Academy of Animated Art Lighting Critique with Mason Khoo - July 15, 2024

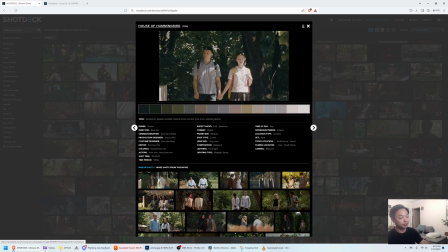A soft light from, filtering through the trees, or, maybe there's a building over here, or just a street over here that's giving this soft directional ambient light coming from right to left, and then you have these hot hits over here,
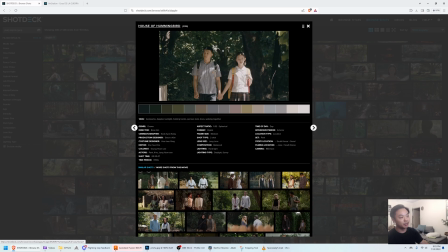right? So by lighting it this way, like a nice diffused light on one side, and then just hitting strategically with the dapple in certain areas might help kind of soften out the image a little bit more.
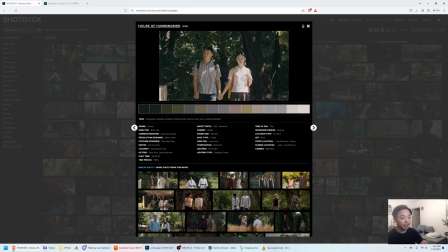Um, I think, in this case and in a lot of cases, they decide to keep the dapple off of the face, so you can easily read the expression, and you can make them look more appealing.
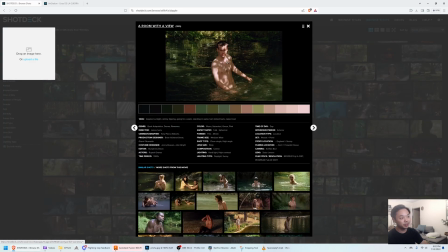Um, Something like this is also a choice, but you can see how busy it gets,
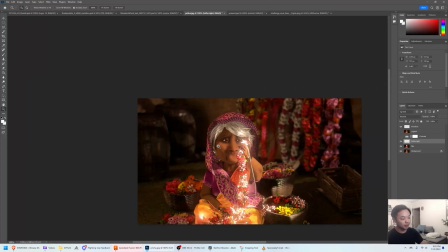especially on like a older character like this that has a lot of detail around.
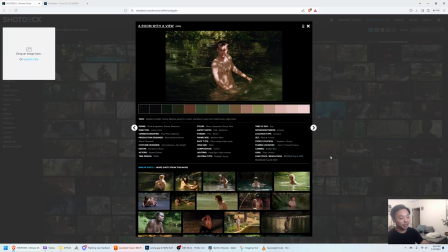I might venture to say like you want to keep it on the side of simplicity,
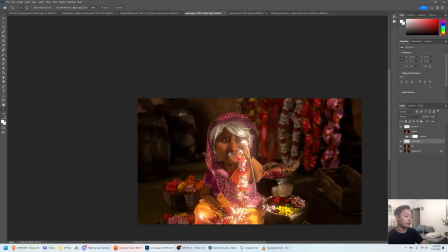um, and hitting the dapple, away from this very critical story point, where she's looking at this string of flowers here. So, keeping this very,
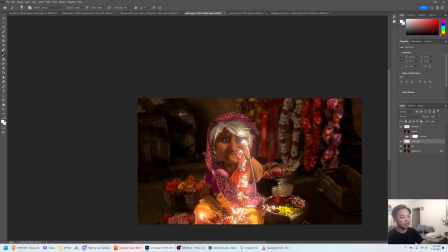this area pretty clear of dappling, and then hitting it on other parts of the image, I think would help a lot. Um, I've upped the contrast a little bit. It felt slightly milky, back here, maybe a little too much atmosphere.
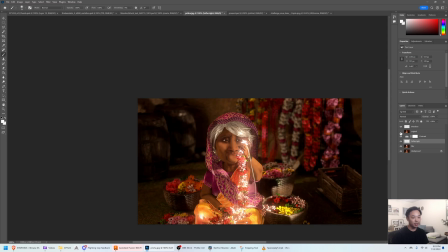So I've done that, and yeah, I mean,
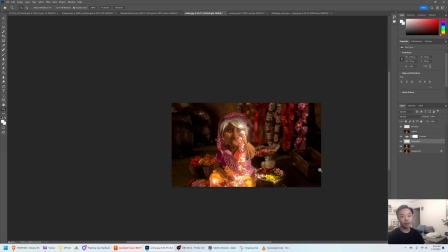you've said that you're gonna be pulling some references and starting to work with that.
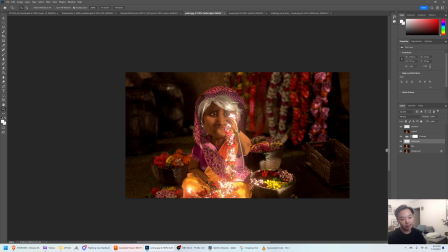So I'm curious to see where you go with this. But I love the idea. I think it's a really cool moment that you have here.
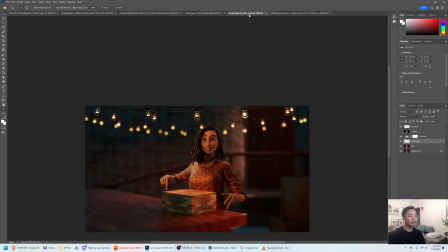So I'm excited to see what you come up with. Thank you. This is from Michal on Discord.
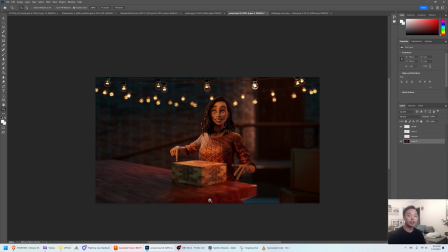So I saw the previous iteration of this. Great job with the progress.
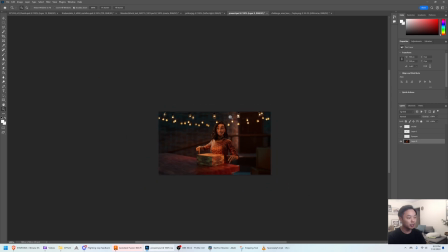Um, I think she's sitting a lot better in the environment than she used to.
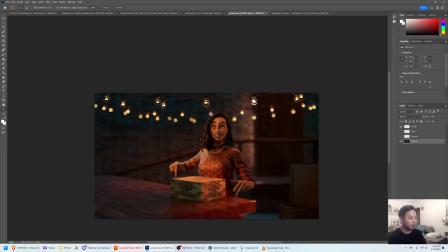I think these bulbs, that are seem to be lighting her, I think feel a little bit too dim,
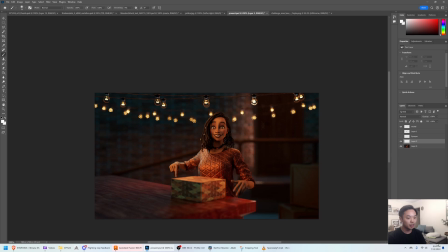and I wonder if you could just, um, like, they don't need to be so clear, right? Like maybe you light them up kind of like they're feeling back here with the bokeh in the back.
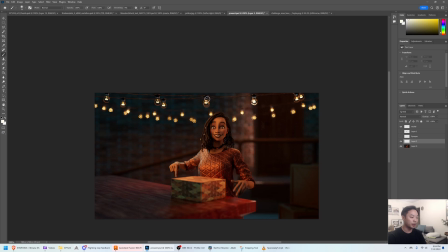Um, if they felt a tiny bit brighter, it might feel more motivated, this lighting setup. But I think the character lighting is pretty successful here. One thing that I would recommend is her eyes.
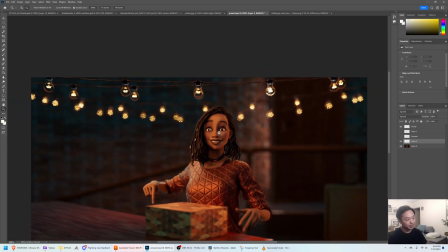It's easy to make them look,
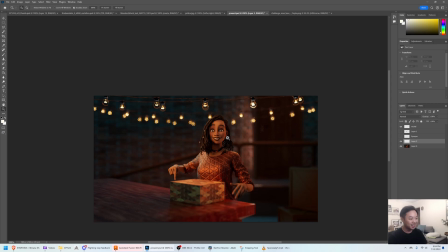like when you have flash photos and your eyes look crazy because the flash is reflected in there, or your eyes look red.
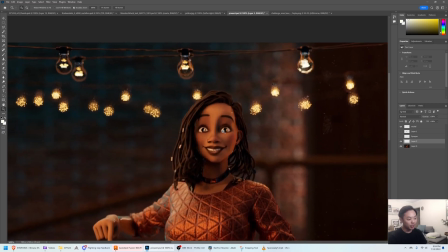I think right now, with the reflection, she looks a little bit like a reptile,
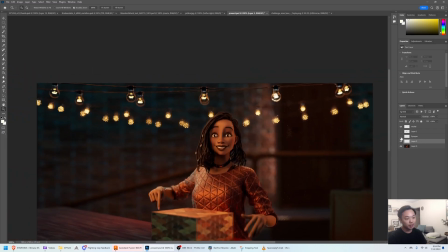just because of that eye reflection. I've painted over, you know,
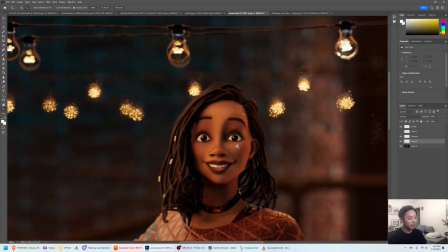this, but just by simplifying the eye here, I think you get a lot of appeal back in the character.
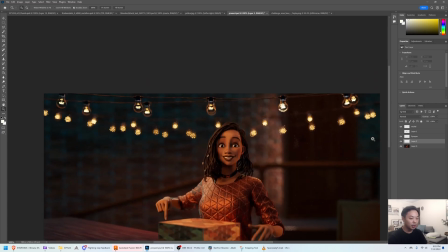So I think that would help a lot.
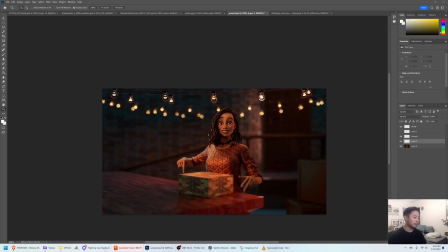The other thing is that in your references, you have some references of uh, color temperatures like this cool light coming from the sky in the background.
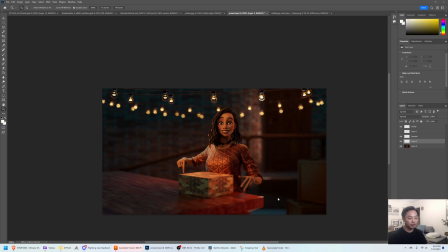I think this is really nice what you have back here. And I love seeing it hit these horizontal surfaces and seeing it along this wall. I would love to see it hit her more. I think she doesn't feel like she has much influence from this cool light,
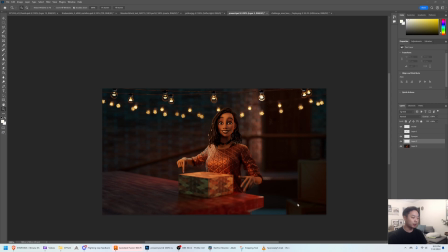even though, back here it's getting hit by it, and even here it looks like it is.